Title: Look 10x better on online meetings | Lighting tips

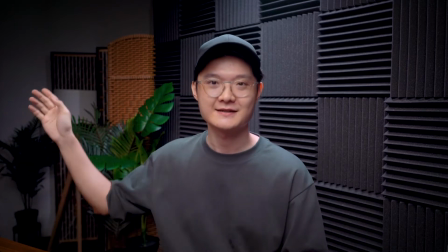4:06 So the third light is the one that you're seeing right there. So let me just turn it on.
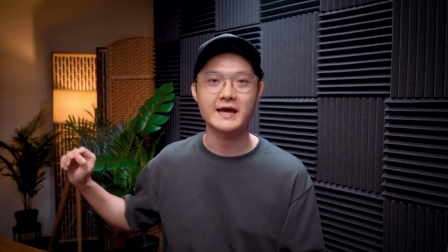4:12 Okay, so by having that third light in the scene, okay,
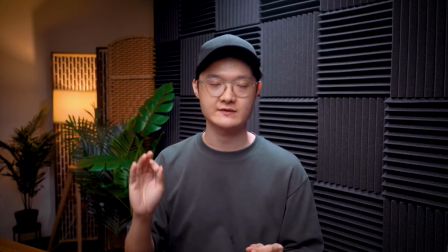4:17 the idea is that you want to have the third light to be visible in the camera, in the frame.
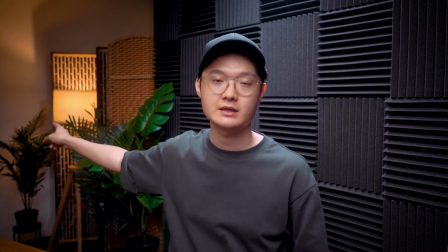4:22 Okay, the lamp here cannot be out of the frame, right?
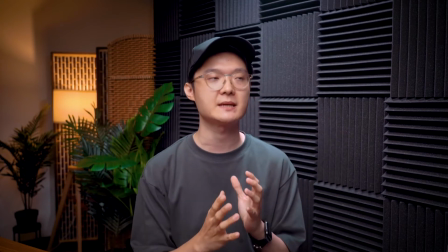4:27 It has to be visible. This actually makes the scene a little bit more, much more, 10 times more appealing.
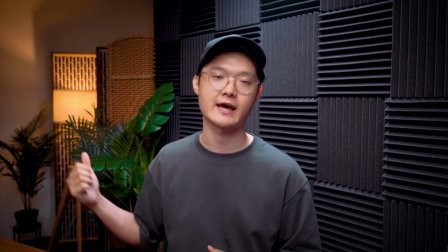4:34 So that's the third light source you want to have. So that's the 3 most important lights.
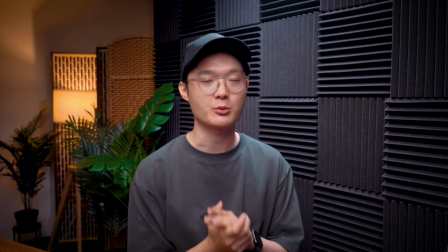4:39 I want to show you the 4th one. This is completely optional. I had the 4th light placed somewhere there.
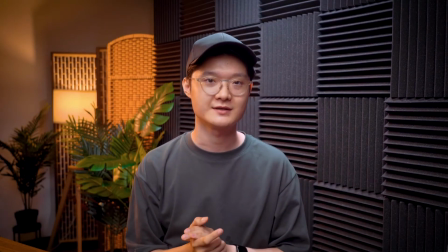4:46 Let me show it to you. So you see, I had a bit of warm light over here.
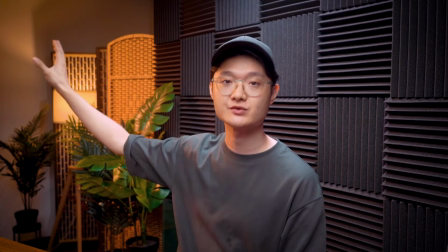4:52 Now you won't be able to see where I position the light. It's off the frame,
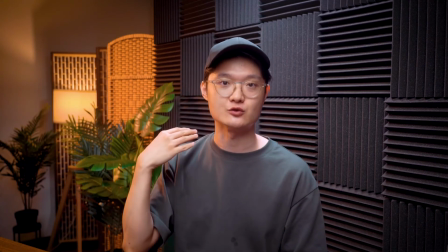4:57 but the way the light works is that it sort of creates an illusion as if these lights over here is coming from that lamp,
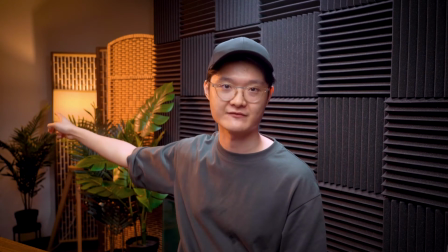5:05 that visible lamp there.
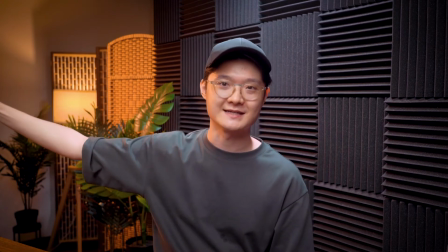5:07 But the truth is, it's actually coming from another light which I placed just beside here.
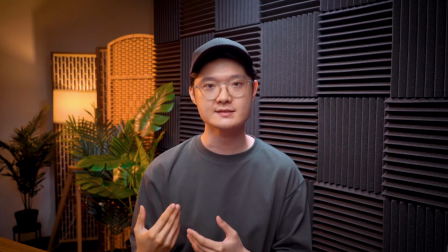5:15 So it creates that illusion, and to me, this is what actually blends in you with the background, right?
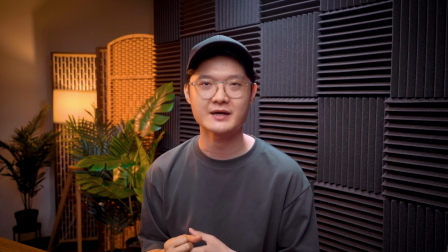5:22 People are starting to question, you know, are you using a virtual background? But they can't really believe their eyes because it looks so real, right?
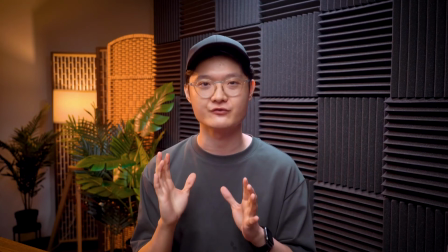5:29 So even if you're using a virtual background,
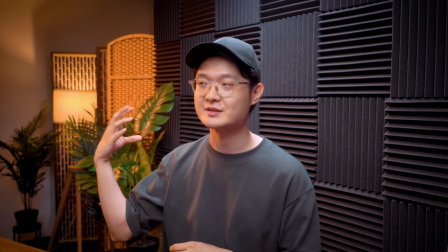5:33 have a light source in the virtual background and position a real light to create an illusion like this,
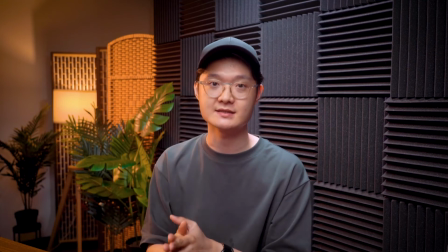5:41 as if the light source that people can see is actually reflecting on your face and your body.
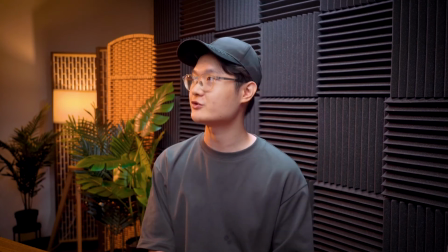5:48 So I think I pretty much demonstrated all the lights I have in the scene here.
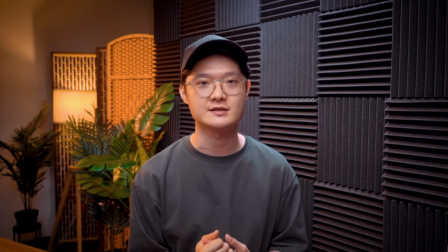5:54 So yeah, you need just these 3 lights. You of course need the main key light to lit up your face, the subject,
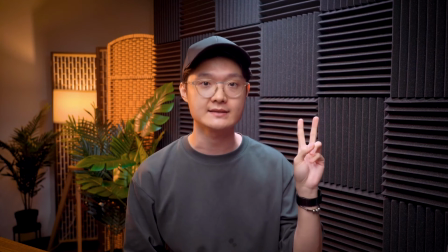6:01 and you want to have the second light at least to separate you, the subject, with the background.
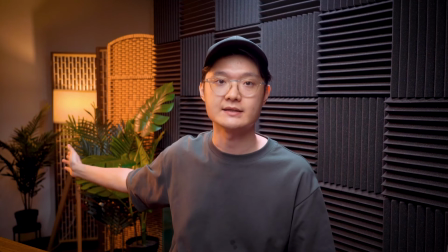6:06 And the third light is more of a decorative purposes.
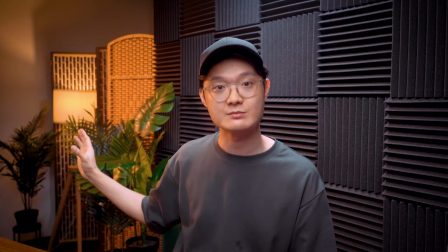6:10 You want to have this light visible to the audience at the far back.
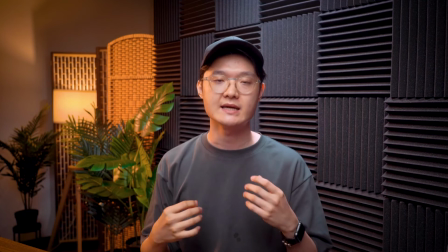6:16 It's not too distracting, but it makes the scene much more pleasant.
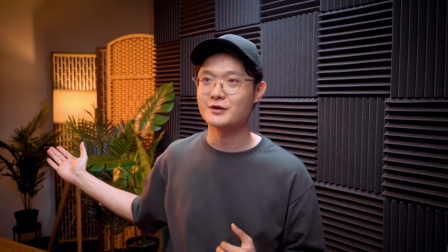6:20 And this is perhaps what, you know, makes people feel that, wow, your interior design is so great,
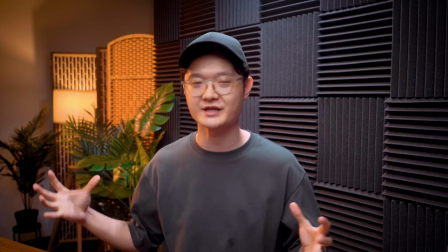6:26 I want to be in the same room as you, I like the working environment that you have. It's actually all thanks to that light.
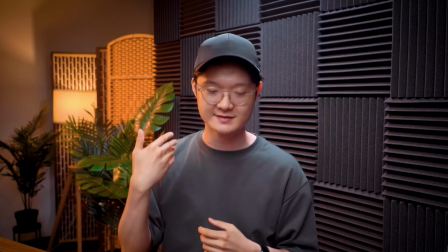6:34 And the fourth light, like I say, is just to create this illusion of having that light shining on my face, on my skin.
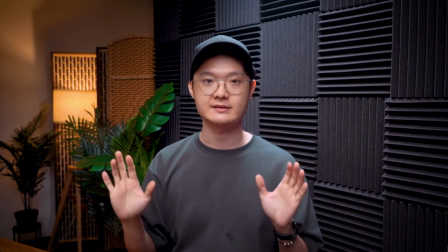6:42 Even without the light, I think the scene looks pretty okay.
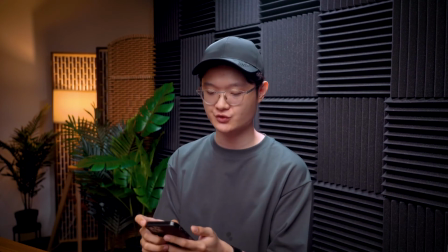6:47 I think the scene still looks quite comfortable. Let me also record where I position that fourth light.
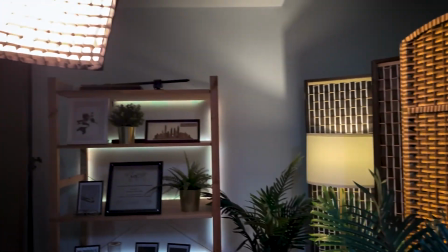6:56 So behind me, that's the lamp you see, and that is the light.
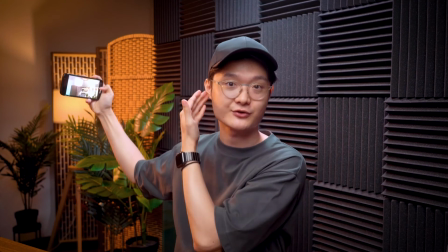7:02 Okay, that is the light responsible for creating this color over here. I hope that you find today's video a little bit interesting to see how things work behind the scene, how I managed to make my scene look so great. Like I really don't think it's the interior design, I don't really think it's the furniture. I really think most contributions come from the lightings, right? You can see with and without it, how does it look. I even show you every step along the way, with the 1 light, with 2 lights, with 3 lights, and with the 4th lights, how they all look. I think you have much better idea what are the lights you should go for. So yeah, if you're interested to know more about lights, so do comment in the comment section if you'd like to learn more about lightings and how to improve the visual.
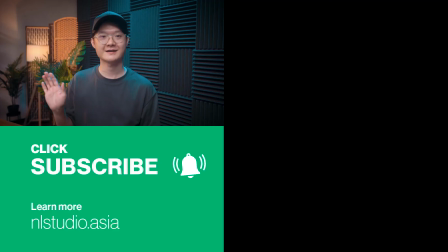7:55 Can definitely share you a thing or two. Bye! If you liked today's video, please click the like button. Do share with me your biggest takeaway in the comment section. And don't forget to subscribe so that you won't miss any of my videos. And I'll see you in the next video.